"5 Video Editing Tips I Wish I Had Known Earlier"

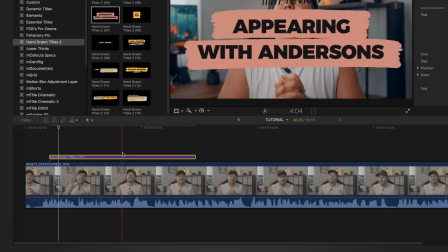[4:08]
Then it's as easy as dragging and dropping it onto your timeline, naming your title, there you go. This way you can save time and make your videos stand out. No need to create animated titles from scratch or use the limited ones that everyone else uses that come with every editing software. Now Motionair has many more other creative assets that you can explore. It's membership-based and you don't have to worry about copyright issues as they cover it all.
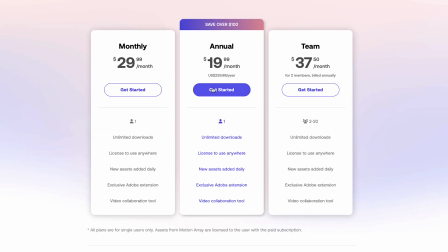[4:33]
You can sign up for your yearly plan or use the monthly plan which is great and cancel anytime if you decide to. I strongly encourage you to give it a try and explore Motionary's vast collection of creative assets.
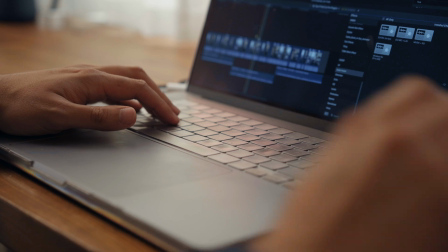[4:45]
These resources will definitely make your work easier and faster helping you become a better video editor
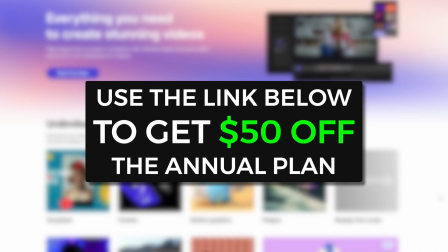[4:50]
and if you use the link in the video description below you can get $50 off the annual plan. So with that said let's continue with our fifth tip. So tip number five is to crossfade your audio.
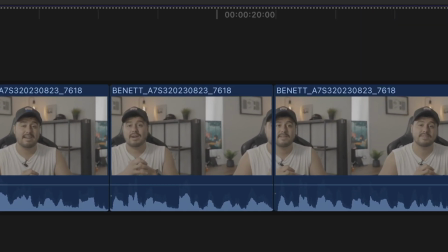[5:02]
So once you trim down your A-Roll, you want to ensure the audio between the cuts is smooth and doesn't sound abrupt. It's a great trick to make your videos look more professional, and it's surprisingly very easy to do. Most professional video editing software have this feature.
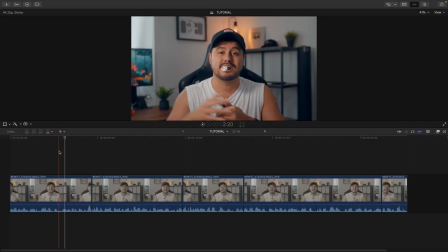[5:18]
Now, instead of adding a fade handle on either end of the A-Roll clips, I can select all of them and select option T to apply a crossfade.
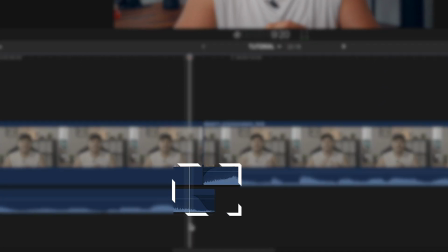[5:27]
And now if we look at the audio, you can see that the crossfade has been applied, making the audio much more cohesive. A really useful trick for every creator. Now as a bonus tip, which I think is very useful for making your videos look more seamless, is hiding those jump cuts on your A-roll. By doing this, it will overall improve the flow of your video. Now a jump cut is basically when a clip is cut into two and edited in a way that looks like the subject appears to jump forward in time. Does that make sense?
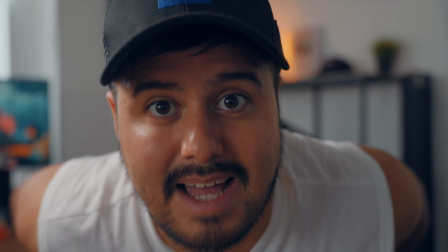[5:57]
Now I'm here, now I'm here. What about now? Does that make sense? Now I'm here. I think you get the point. Now I use jump cuts frequently in my videos to cover out my mistakes, but in order to hide these jump cuts,
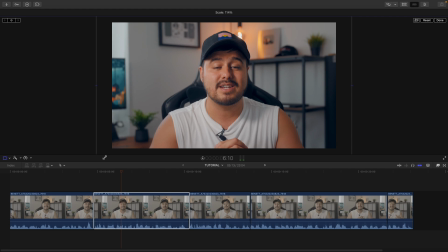[6:09]
I add a new perspective to the viewer by cropping in on the image. This way it looks like it was shot from a different angle and makes the video also more engaging. Now using the jump cut for every single word can be annoying, so don't overuse it. It works best after finishing the sentence and not right in the middle of it. Otherwise, it will feel unnatural to the viewer. So there you have it. Five editing tips I wish I had known earlier. I hope this video was helpful and that you learned something new.
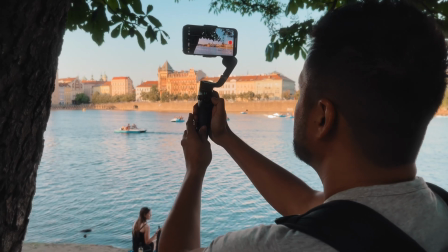[6:39]
And if you have any questions, feel free to leave a comment below. Now, guys, if you're interested in learning how to film and edit professional videos using your mobile phone,
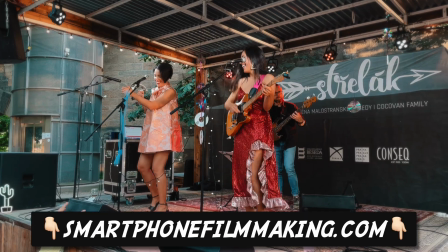[6:48]
I have a comprehensive online course called smartphonefilmmaking.com where you can join other students worldwide and learn everything I know step-by-step to creating stunning videos. Make sure to check out the link in the video description below. That's all for today. Thank you so much for watching, guys. I appreciate all of you, and see you later.